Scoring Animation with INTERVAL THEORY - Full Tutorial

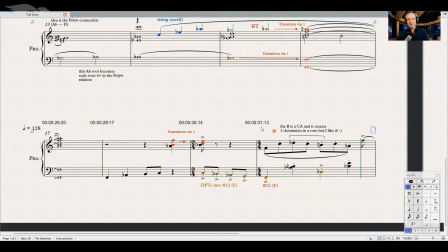(28:45)
The actual thing happens right there. This is all the introduction. And I needed to bridge over these exact number of seconds. That is why I have this 2/4 bar in here. I had to make a time signature change.
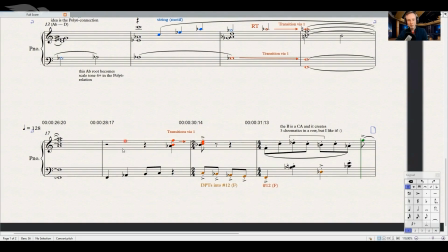(29:00)
I could have gone to a 6/4 in total, but this made more sense to me.
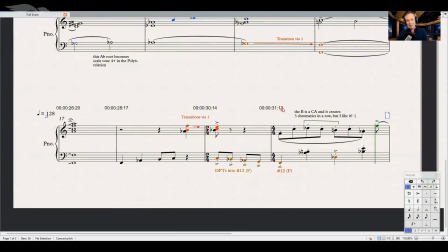(29:05)
That is just the introduction into this theme down there. And it is almost a new theme that I believe we pick up in various places in the filling materials later in the score.
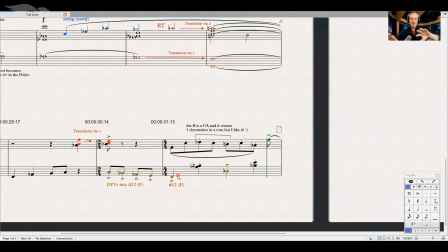(29:18)
But that is just one big line. And you hear the separation now between harmony and melody very clearly.
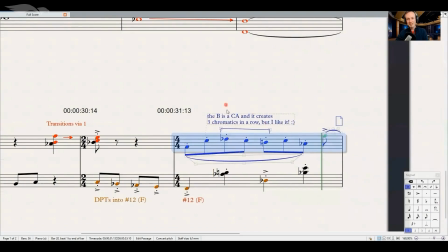(29:25)
Here you're seeing I'm playing 3 chromatics in a row. And this is something that I would usually not do because we don't have any scale in our Western diatonic system that has these three chromatics except the chromatic scale.
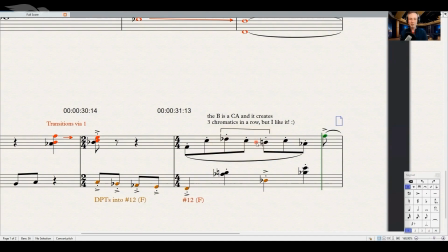(29:43)
And I wanted to have this sound in there. So I didn't bother. This was really something that I whistled beforehand and it came very natural to me. So this is not a big theoretical concept, like that is how it works.
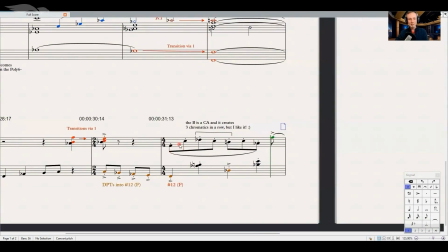(29:56)
But let me first show you what the melody sounds like, and then we will look into harmony.
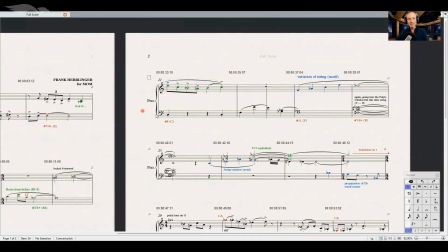(30:06)
So that is the whole line.
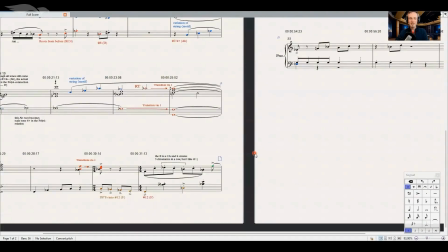(30:08)
I will split it later into two instrument parts so that they create a call and response type of an idea. Down there in harmony, this is what that is.
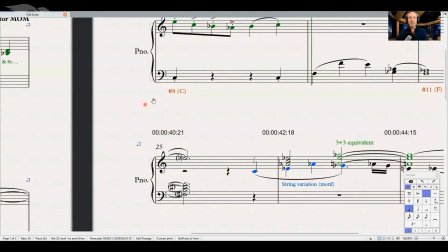(30:23)
Sounds like a cadence to me, right?
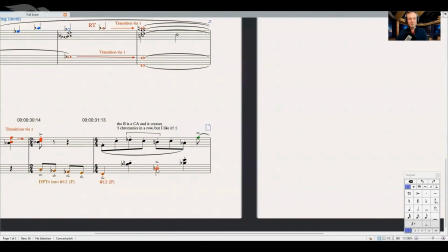(30:25)
So we end on the C, so we play the F, the D flat, and that is really the tritone substitution now.
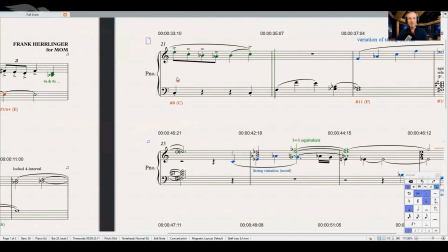(30:33)
And it all resolves into our C root tone right there.
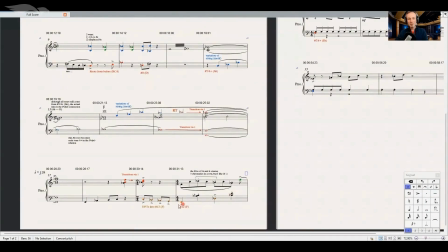(30:38)
And it's interesting because this connects strongly to jazz. So let me just play this once again.
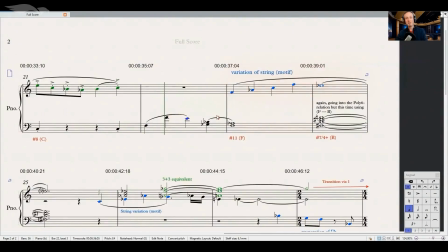(30:47)
So then from here, again, the preparation also for this little variation of the theme that I bring in. And by the way, I did it always when the story was about the ice cream.
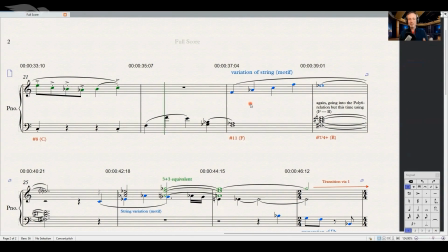(31:01)
Again, when we look at this whole thing, then you will realize every time they either talk about the ice cream or it comes into the visuals, you will hear this theme shown in blue. And this also is a subtle push almost for the audience that makes them feel something like,
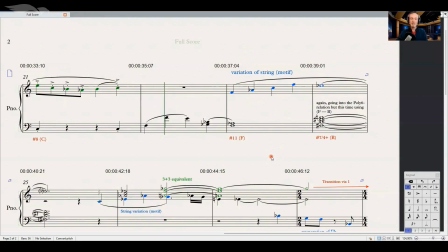(31:20)
got this point already. Now the theme is there again. Why is that? Ice cream, okay. And they connect the dots emotionally. They will. But we composers, we have to think about that. Otherwise, it's not logical. And the logical explanation actually leads to the emotional storytelling, but they are connected.
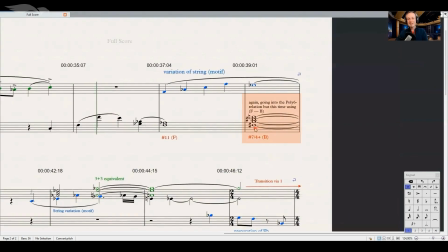(31:39)
Now again, remember the Poly 6 connection? Wonderful structure.
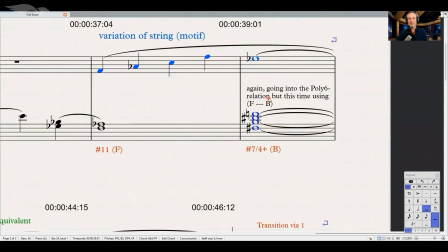(31:46)
In this case, all based on the F and the B triad, both of them being major. Love those little things. And the way you do it is you play the F major and the B major, and then you just put the tones out that you don't want to hear.
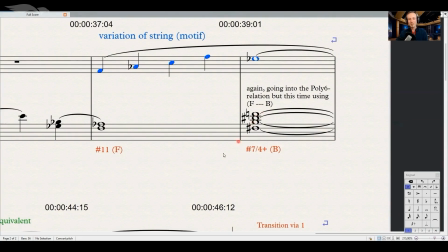(32:00)
And I ended up with those guys here in that register. And I realized that I have to move a bit quicker.
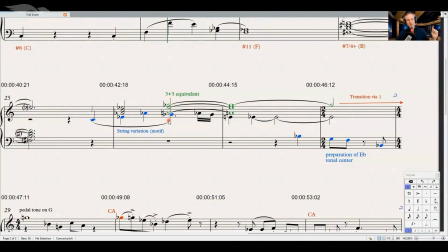(32:08)
If you went through some of the lessons already, then you are familiar with the equivalence and also that the 3 + 3 is not stable and it can resolve in various ways.
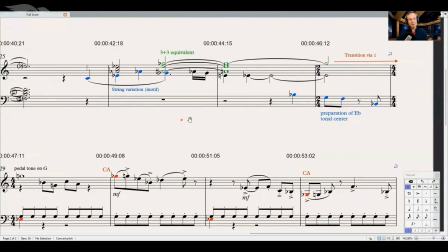(32:19)
Now, the way I like personally, as you know by now, is the transition via once.
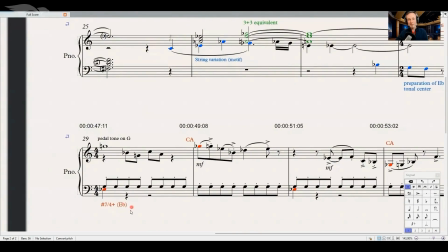(32:25)
And in this case, I resolve it into an E flat root tone without any specific reason behind it, I think.
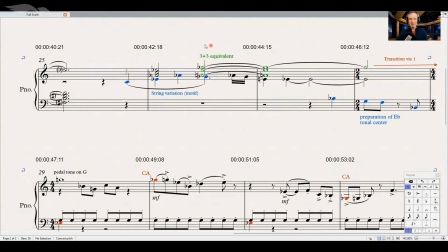(32:33)
It was an accident, let's call it, resulting out of this 3 + 3 structure. Now, I did write this line here after the fact to make the transition a bit more stronger, especially this guy.
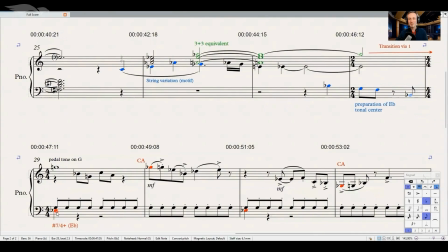(32:50)
That is the dominant to this guy.